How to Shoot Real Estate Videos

Hey, today I'm going to be giving you an up-close look on how I shoot real estate video.
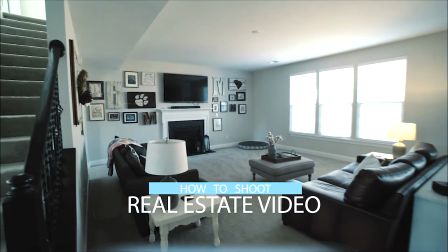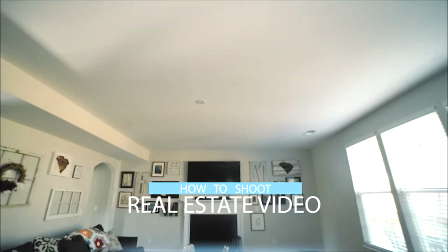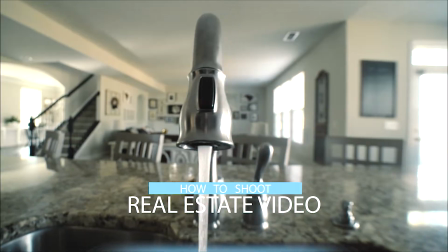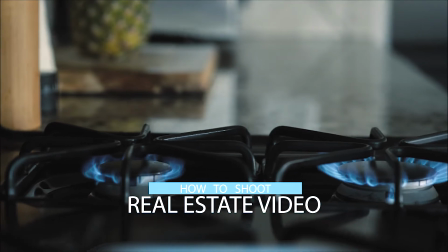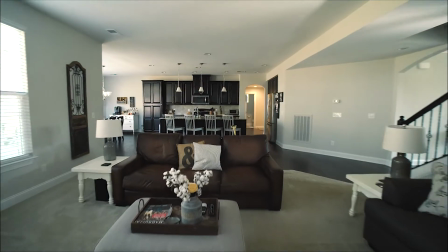24s
Alright guys, so I'm going to be shooting in my own house. I'm going to use my living room and my kitchen to show you how I shoot real estate video. I'm not saying my way is the best way, but it has helped me grow a pretty successful business over the last decade and use real estate to get to the next level of my business. So the first thing I like to do when I get to a house is, and this doesn't happen at every house, it just kind of depends on the location and the homeowner, but if I can, I will turn off every single light in the house. I like a really natural look, and I like to use the color that I've picked.
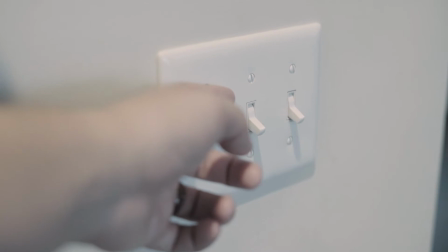57s
When you have the lights on, they're most likely the yellow lights. The way they're positioned, especially the can lights on the ceiling, it causes a crazy glare when you're trying to pan through a room. So I just try to avoid that as much as possible, and if possible, turn off every light in the house.
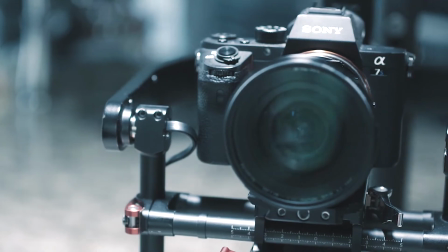74s
As you can see here, I shoot with the DJI Ronin, and I use this Laowa. It is a 15mm f4 wide angle lens. I'm shooting on the Sony A7s.
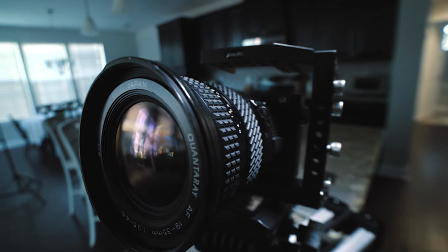88s
I also shoot on this Quantarray 19 to 35mm.
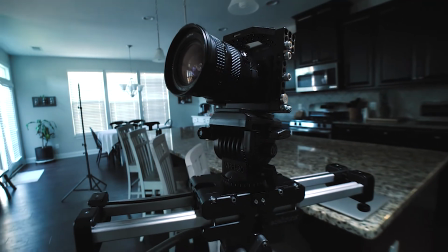93s
I'm also using an edelkrone slider, and I'll show you how I incorporate that in a second. So one of my biggest pro tips for shooting a house is to shoot in order. This helps for a couple of reasons.
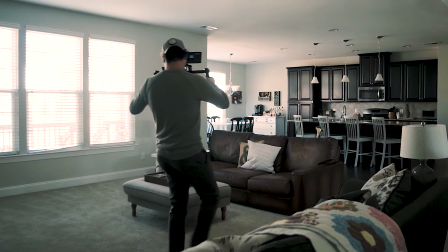103s
One, it makes sure that you get everything in the house, and two, it helps your editing.
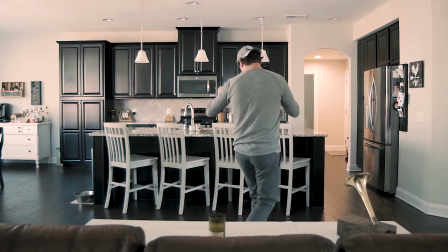109s
And three, when you shoot a lot of houses, sometimes I'm shooting 4 or 5 houses in a day, I don't always remember if the master was upstairs or downstairs or where a certain bedroom was. So shooting in order helps me remember how the house is laid out. And that way, when I go to edit it, I'm not putting things in the wrong place.
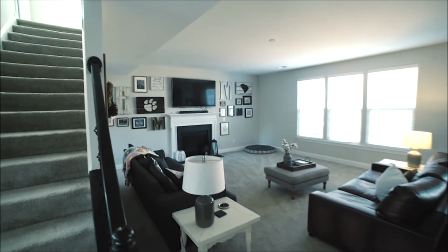129s
First thing I like to do with a room is get all of my wide shots.
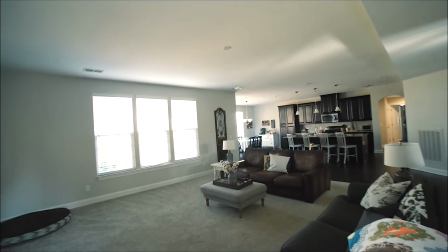132s
Try to get it from as many angles as I can, knowing that I won't use them all, but it'll give me the coverage that I need. Some shots just don't need to be filmed, so I will skip them sometimes.
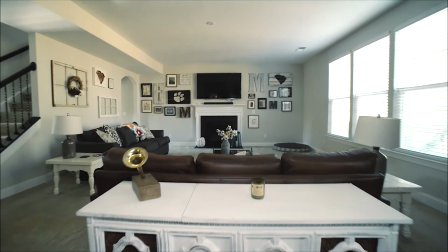144s
But if I'm not sure about a shot, I'll go ahead and get it and then make the decision in the edit. After I get all my wide shots, that's when I use the edelkrone slider and get some close-up shots of some accent pieces.
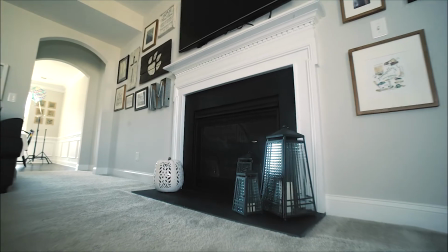157s
Sometimes I'll even use the Ronin to get a close-up shot of the fireplace, but most of the time I am using the slider. I tend to stay away from accent stuff, stuff that the stager or the homeowner might have put in, mainly because it won't be there when the new owner buys the house.
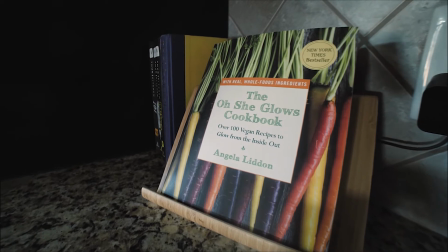173s
Yeah, it's a nice, cute little shot, but those books aren't coming with the house, so what's the point?
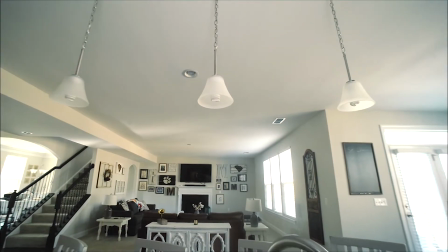179s
As you can see from this shot, I also like to pan down or pan up as I'm moving through a room.
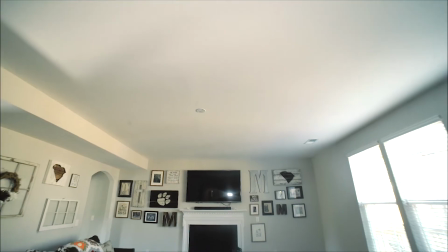185s
This just gives you a solid feel of how the room is laid out.
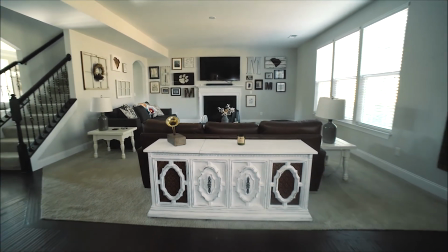189s
It also is a nice cinematic touch, so you're not seeing the same boring push in or pull out or slide left or slide right every time.
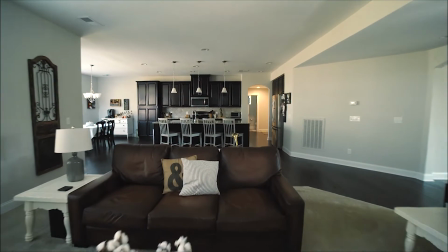198s
It gives some, depth to the video. I'm also shooting 30 frames per second on here so that I can slow it down and get more of a smooth look.
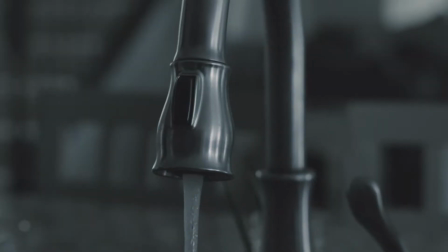207s
Sometimes for close-up shots, I'll switch to 120, but with this camera, that drops me down to 1080. So it just kind of depends on what you're looking for and what works best.
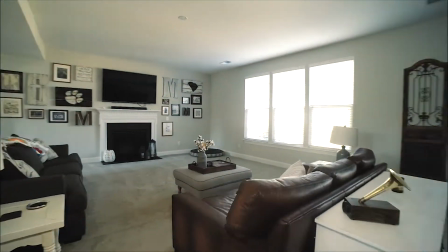217s
One of the things I really like to do when I'm establishing the room is to start from one end,
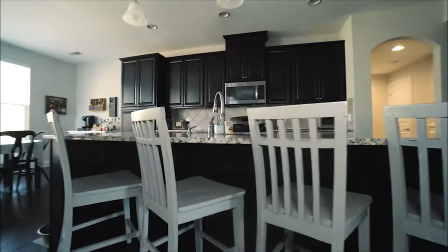223s
go through, and then I'll start turning to where when my shot ends, I'm now looking back where I started from. I think this really gives the viewer a good sense of how the room is laid out, how big the room is, where everything is in the room.
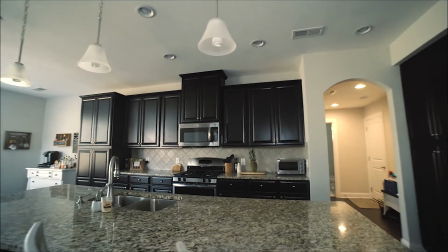238s
Here's another creative shot where it starts out at this upward angle, and then as I come down, I turn and center up on the kitchen. One of the reasons why I chose to show you shooting a kitchen is there's a lot of details in the kitchen,
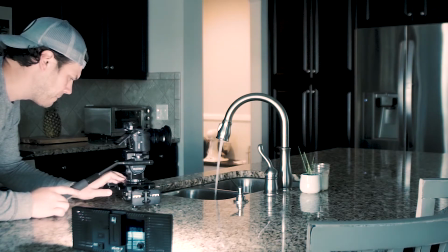250s
so I can really use my edelkrone slider to show off those details. Another thing I do that can be kind of awkward when you're filming in someone's home and their home is I like to turn the water on all the faucets.
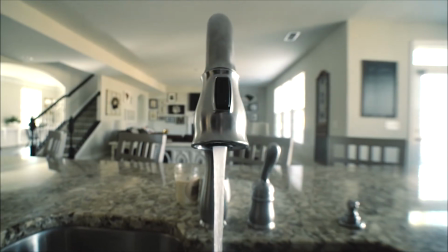266s
That just kind of helps show that you're actually watching a video and kind of gives you something to focus on and more than just,
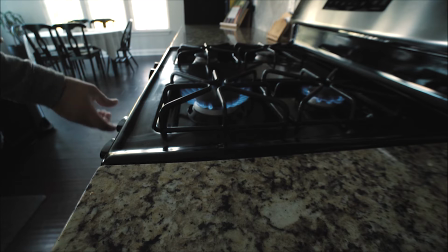274s
panning through another room. I also like to turn on the stovetop. Sometimes I'll actually get the real estate agent or actor or a
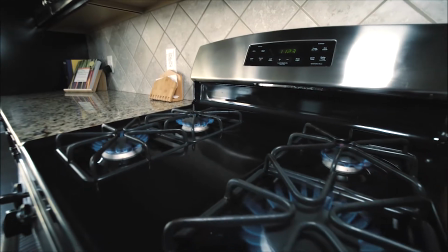281s
homeowner to be in shot turning it on just to give some action for the scene.
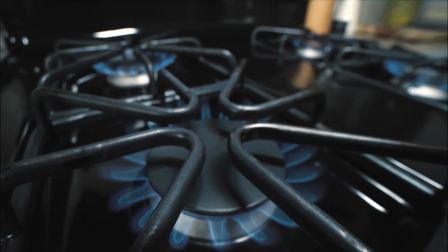286s
As you can see here, I used 120 frames per second and got a really nice slow pan.
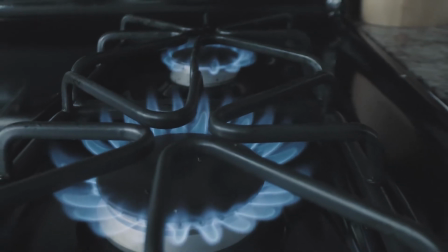293s
Me personally, I really love symmetry. I don't know what it is.
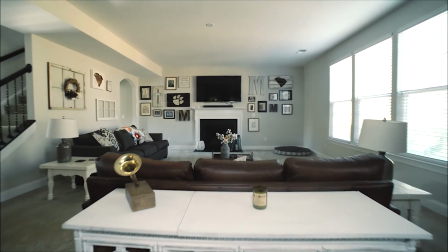297s
The Wes Anderson comes out in me a little bit when I'm filming a house, and I like to see really symmetrical lines and things centered up.
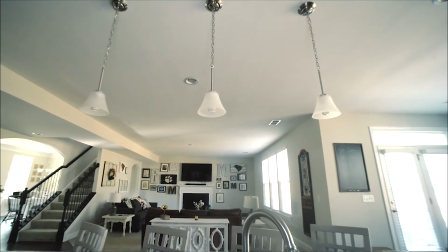304s
So I tend to lean towards that when I can.
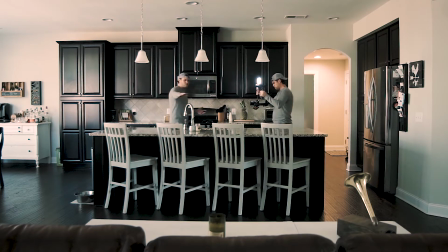308s
Another thing I do to help the video is I'll actually put the agent or an actor in the video talking about the house, walking through the house. What I do is I'll come in and I'll say, hey, let's pick out 2 or 3 rooms that you think have a lot of features that you really want to sell,
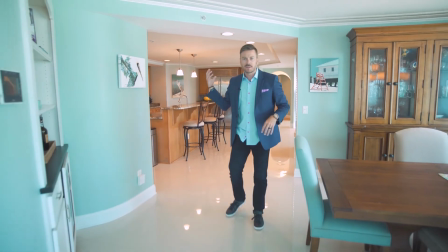323s
and I'll take them into each room and I'll say,
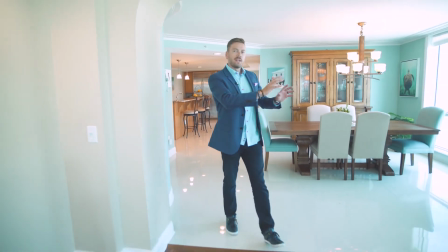326s
hey, let's form a sentence that kind of knocks out all 3 things, and I'll have them walk through the house and talk about them.
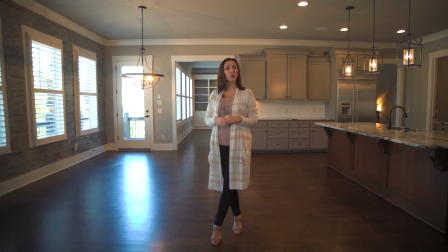333s
Just gives it a nice feel and helps the viewer to not get bored and learn some things about the house as well. And that's kind of how I shoot a house in a nutshell. I'm sure there's some things I left out and some things that you probably do differently, but I thought this would give you a good head start and just kind of give you a little bit of knowledge from someone who's been doing it for a decade plus now.
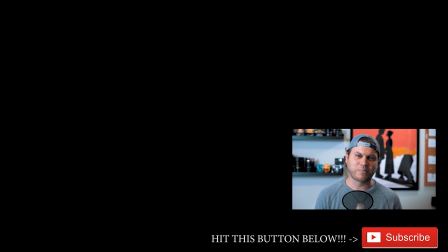354s
Thanks for watching this video. If you could do me a favor and hit the like button, hit the subscribe button, leave a comment, tell me what you did or didn't like about this video, or what you'd like for me to cover in the next video. And if you could also hit that bell button, that'll notify you when I do put up another video for you. Thanks.